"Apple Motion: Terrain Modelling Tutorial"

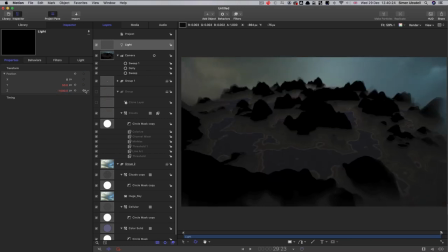12:04 And then I'm going to come to the end and we're going to set that Y value to
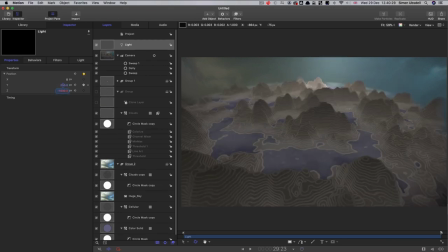12:10 250 and the Z value to 500.
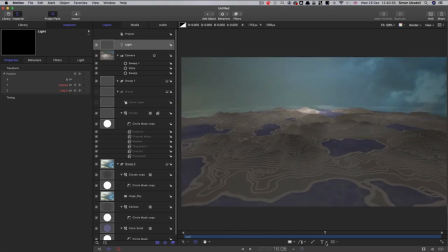12:14 So then overall it's going to be like the sort of the light coming across the terrain and lighting everything up.
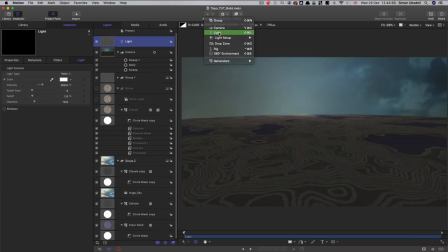12:22 So I'm just going to add a couple more lights. So the first one, add object light. We're going to set its intensity to 500.
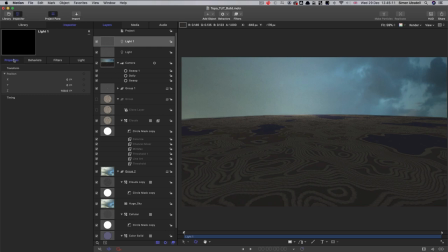12:30 Come over to its position and set the X position to negative 1000, the Y position to 200, and the Z position to negative 500.
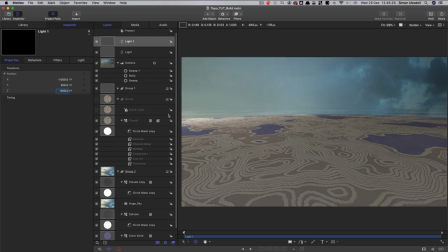12:43 It's going to be off in the distance there. And then what we also want to do is we want to keyframe its intensity.
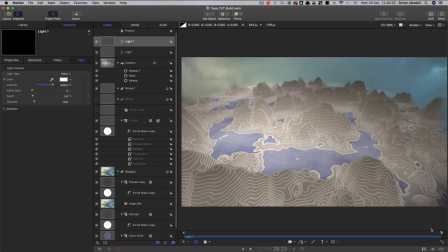12:51 So we'll come to the end and keyframe that value of 500,
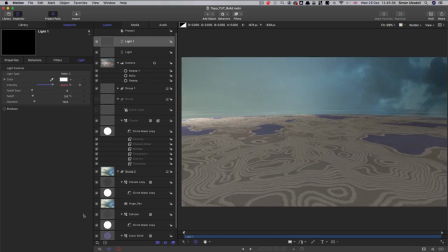12:55 come to the beginning and keyframe it down to 0.
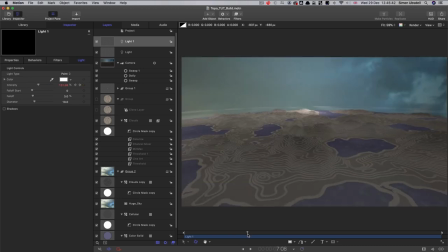13:00 So we get this sort of lightening up on the horizon as the scene progresses.
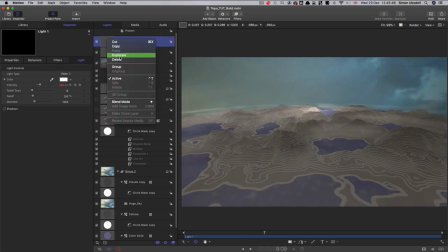13:06 And now we can just duplicate that light
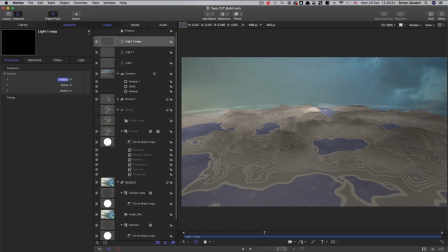13:08 and move it over to the right-hand side with a value of positive 1000 on X. And finally,
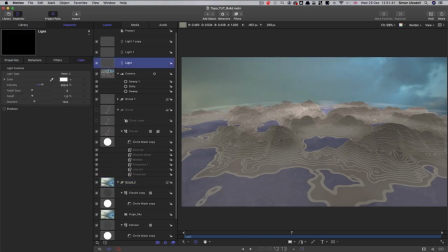13:15 let's also keyframe the intensity of that original light.
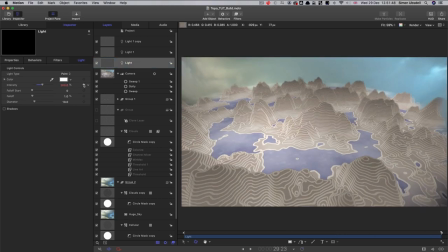13:19 So let's come to the end and keyframe that 200% value and come to the beginning and set that down to 0.
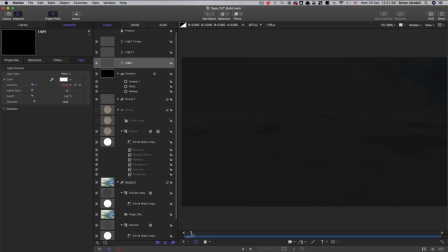13:29 So now we effectively kind of have a dawn out of nothing.
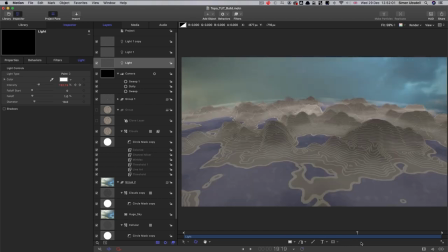13:34 Light comes up like that. Light sort of creeps across the terrain.
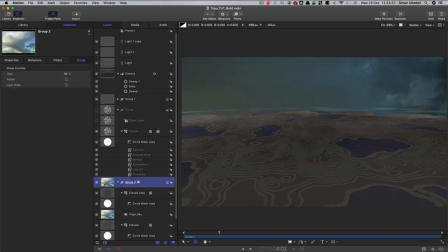13:39 And for an extra bit of drama, we can take this group that contains all the sort of background elements in it, and we can add color hue saturation. And we can keyframe this value.
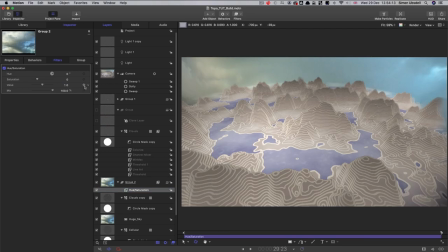13:51 So let's come to the end there and set that keyframe value of 1,
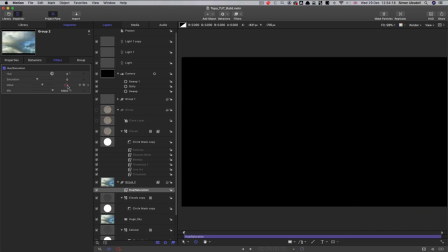13:57 and then come to the start and set that value down to 0.5.
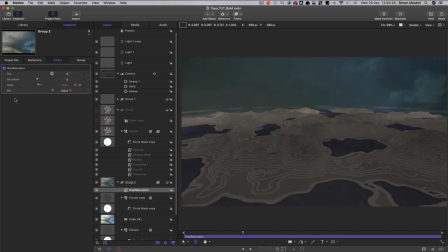14:02 And this will give us just a slightly more sort of moody beginning like that.
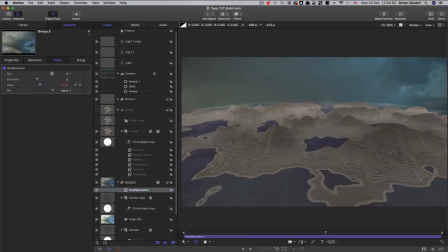14:08 It'll keep those sort of that water down a little bit darker, a little bit more dramatic than it might otherwise have been.
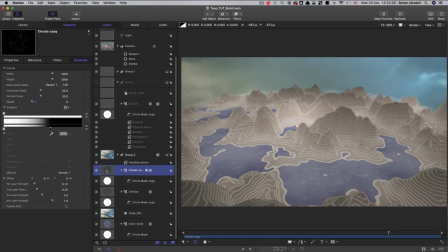14:15 So just a couple of final tweaks, one of which is this clouds here that is creating the actual clouds. I'm not happy with the fact that we can see the rim around the back of the world there. So what I'm going to do is take its mask and increase that feather quite a lot.
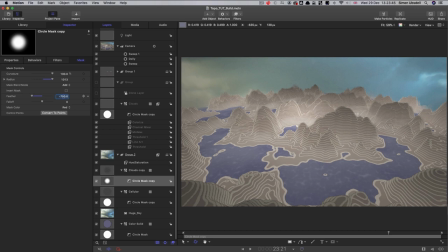14:32 I'm going to go for 750, and then that just sort of fades off a little bit more. And the other thing we could do is to actually, instead of just using this blue color solid for the water, we could use a sky image, because the sky should be reflected in the water.
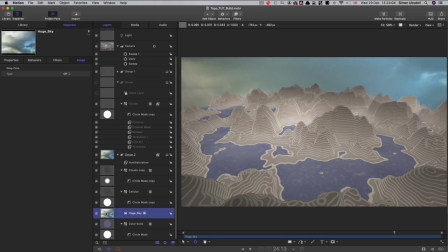14:51 So what we could do is take our huge sky and duplicate it, right click duplicate,
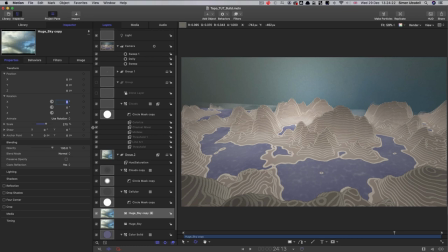14:57 And we could zero out its Y and Z positions like that, set its X rotation to negative 90.
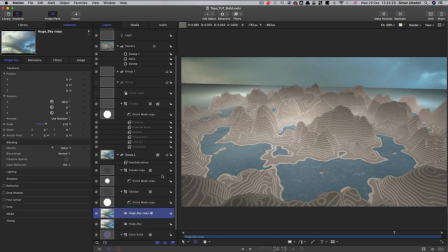15:05 And then all we need to do is add an image mask to it. So right click, add image mask.
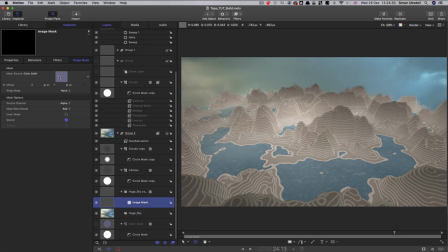15:11 And we can use that color solid as the mask. And so now that looks like that. Sorry, turn that water back on so I can show you. Instead of that sort of blue color solid, we've got this more realistic reflection of the actual sky.
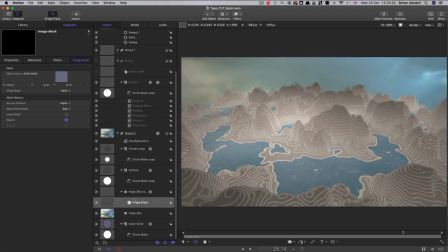15:28 And so just before we go, I'd like to point out that there are a number of different ways in which you can control this whole contour. And as you saw when we came into the master clouds here, this one here, we could adjust the gradient.
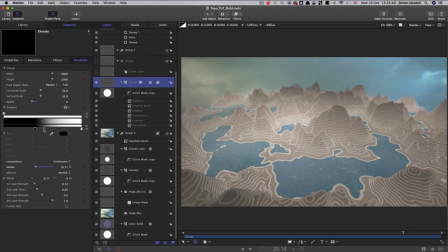15:46 So depending on where we were setting this middle, for example, you know, we were getting more of a plateau at the sea level. And with this, we can reduce the area of water, for example.
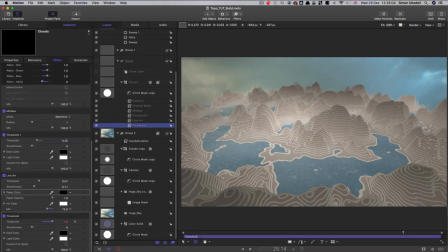15:59 But we can also adjust the overall contour by coming into the threshold, the animated threshold. So let's look at that in the keyframe editor.